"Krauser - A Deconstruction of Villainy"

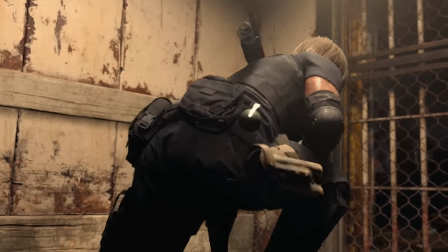Before you learn anything about his character's backstory, motivations, or personality,
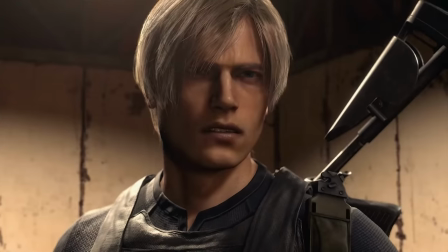the game has already shown the audience what his role in this story is going to be, through the photography of the scene here,
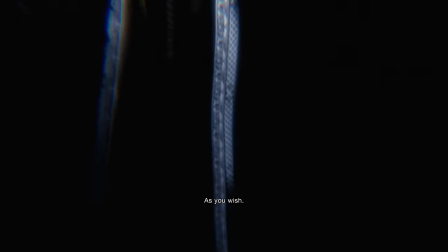that he is going to be the classic dark reflection of the hero. I really like how the composition of the scene here matches his role in the story.
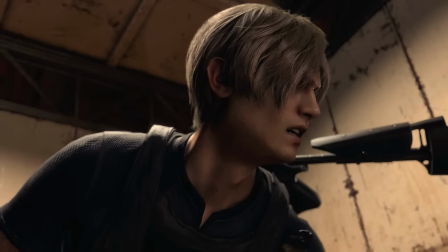Let's move on to Krauser's second appearance in the game.
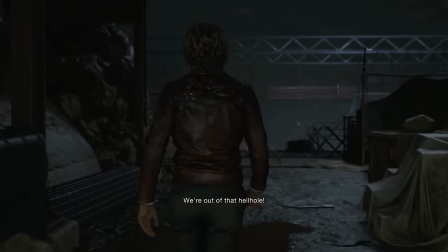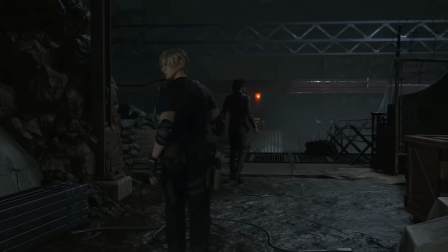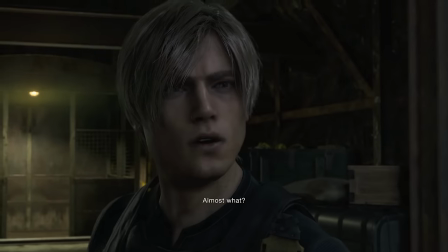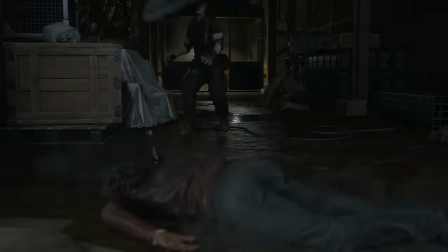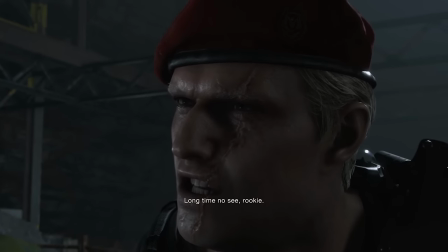Long time no see rookie. Major Krauser?
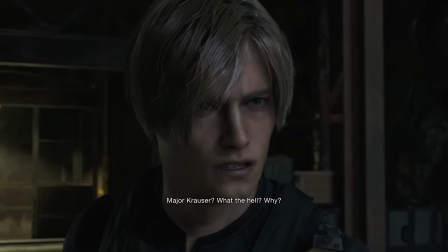What the hell? Why? Recovering stolen goods.
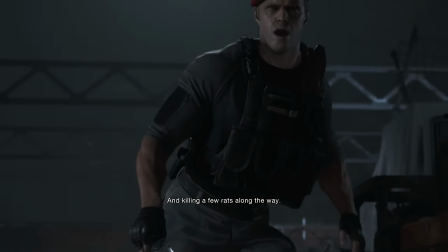And killing a few rats along the way. Easy work.
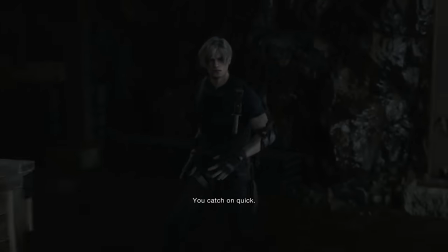Ashley, it was you who got you. Quick! Didn't I teach you?
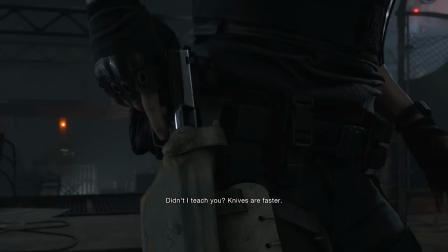Knives are a vass
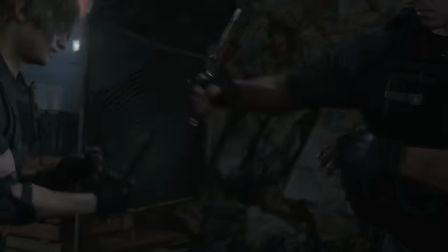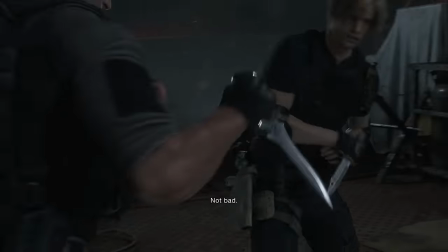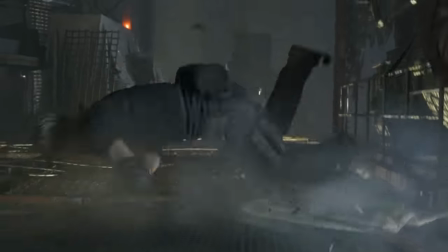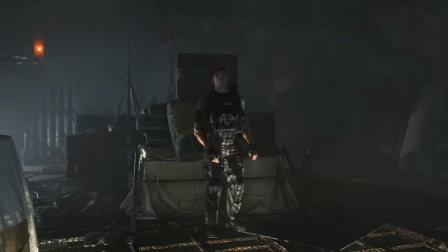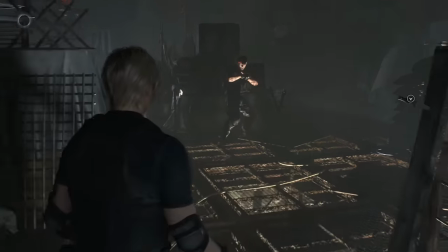- Now, in an action video game story,
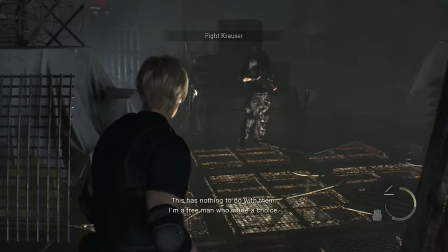something that's really important concerning the villains is that the story needs to get you to want to defeat the villain.
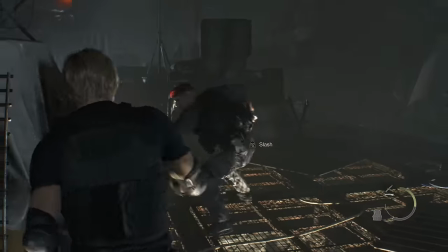The players themselves need to be motivated enough to keep fighting to reach this villain to stop them.
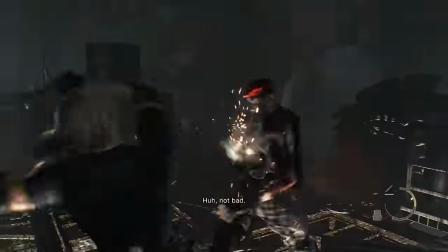One of the easiest ways to accomplish this is to have that villain kill a beloved character.
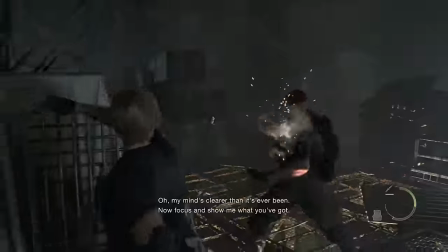And in this scene, completely out of nowhere, Krauser murders Luis. I was really impressed with Luis's storyline in the remake.
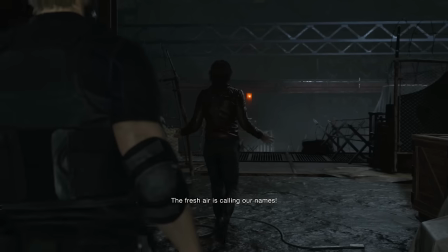He was a likable enough character in the original, but in this remake they fleshed him out in a lot of really smart ways.
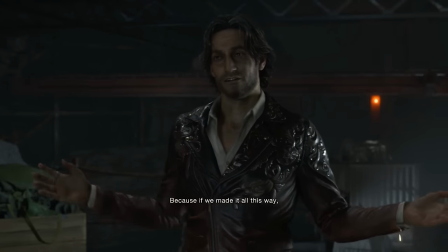I was very surprised by how invested I became in his story and how upset I felt when he died.
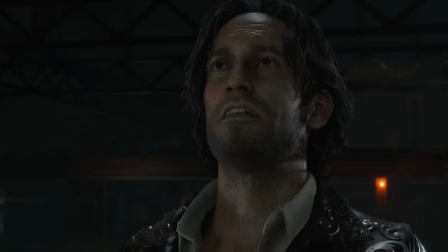I'm definitely going to do a separate video going through Louise's storyline too because he deserves it.
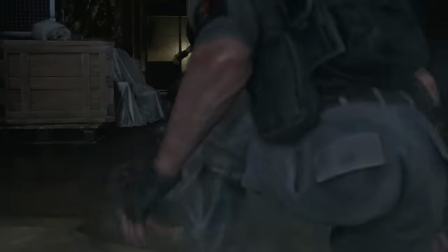But this is an essay about Krauser, and this scene is Krauser's proper introduction to the story, and the audience should immediately hate him.
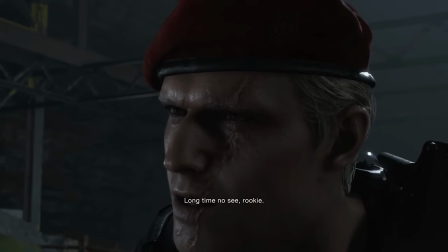He just killed a character we really like. We want to see this guy go down.
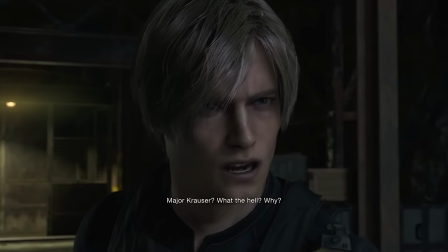The writers have done their jobs here. They've given the player a motivation to keep playing.
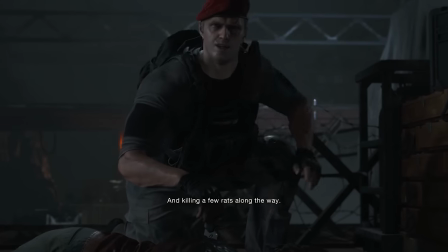In the original game, Sadler was the one who killed Luis. But in the remake, the writers have shifted this murder over to Krauser.
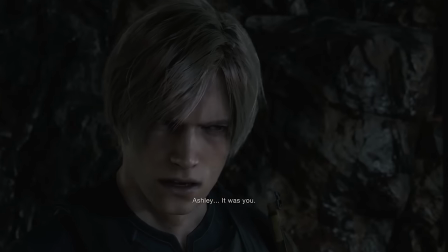I find this to be a really interesting decision. I think Krauser is the most compelling villain in this game, even more so than Sadler.
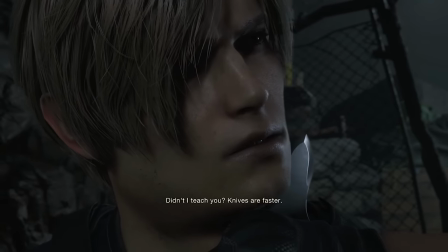And I think the writers recognize that too. That mix of dark reflection and mentor archetypes makes him really interesting.
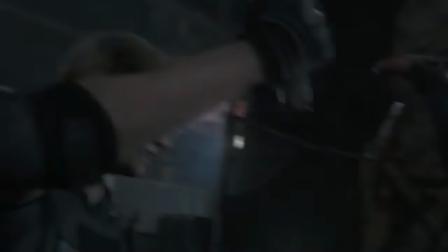And so the writers gave him the most despicable act in the story, the murder of Luis.
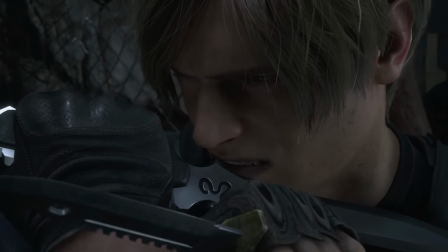It makes the audience's relationship with Krauser much more personal, which mirrors the personal nature of Leon's relationship to him.
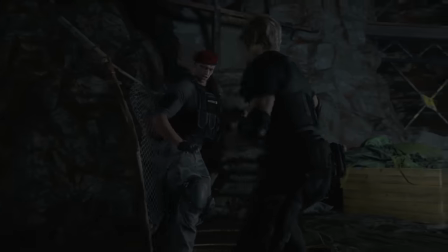Unlike Sadler, who is sort of a random villain who has no relationship to Leon, Krauser does have a relationship with Leon.
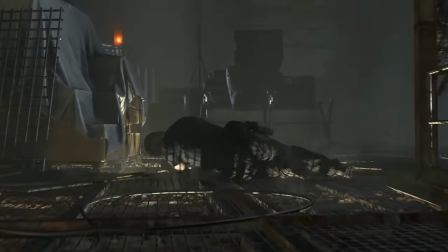And so letting Krauser be the one to murder Luis, Leon's new companion, instead of Sadler, adds far more emotional weight and drama to the scene.
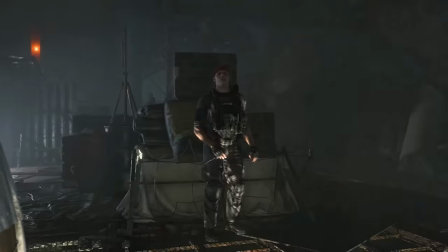As for the rest of the scene, the Raiders do a good job of immediately establishing the backstory between Leon and Krauser.
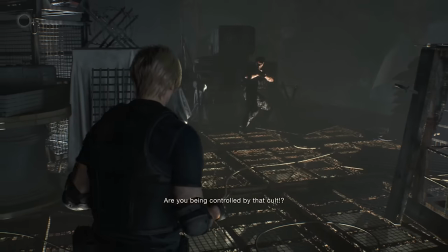Krauser calls Leon rookie, something you'd say to an inferior, while Leon calls Krauser by his title, Major Krauser, a term of respect.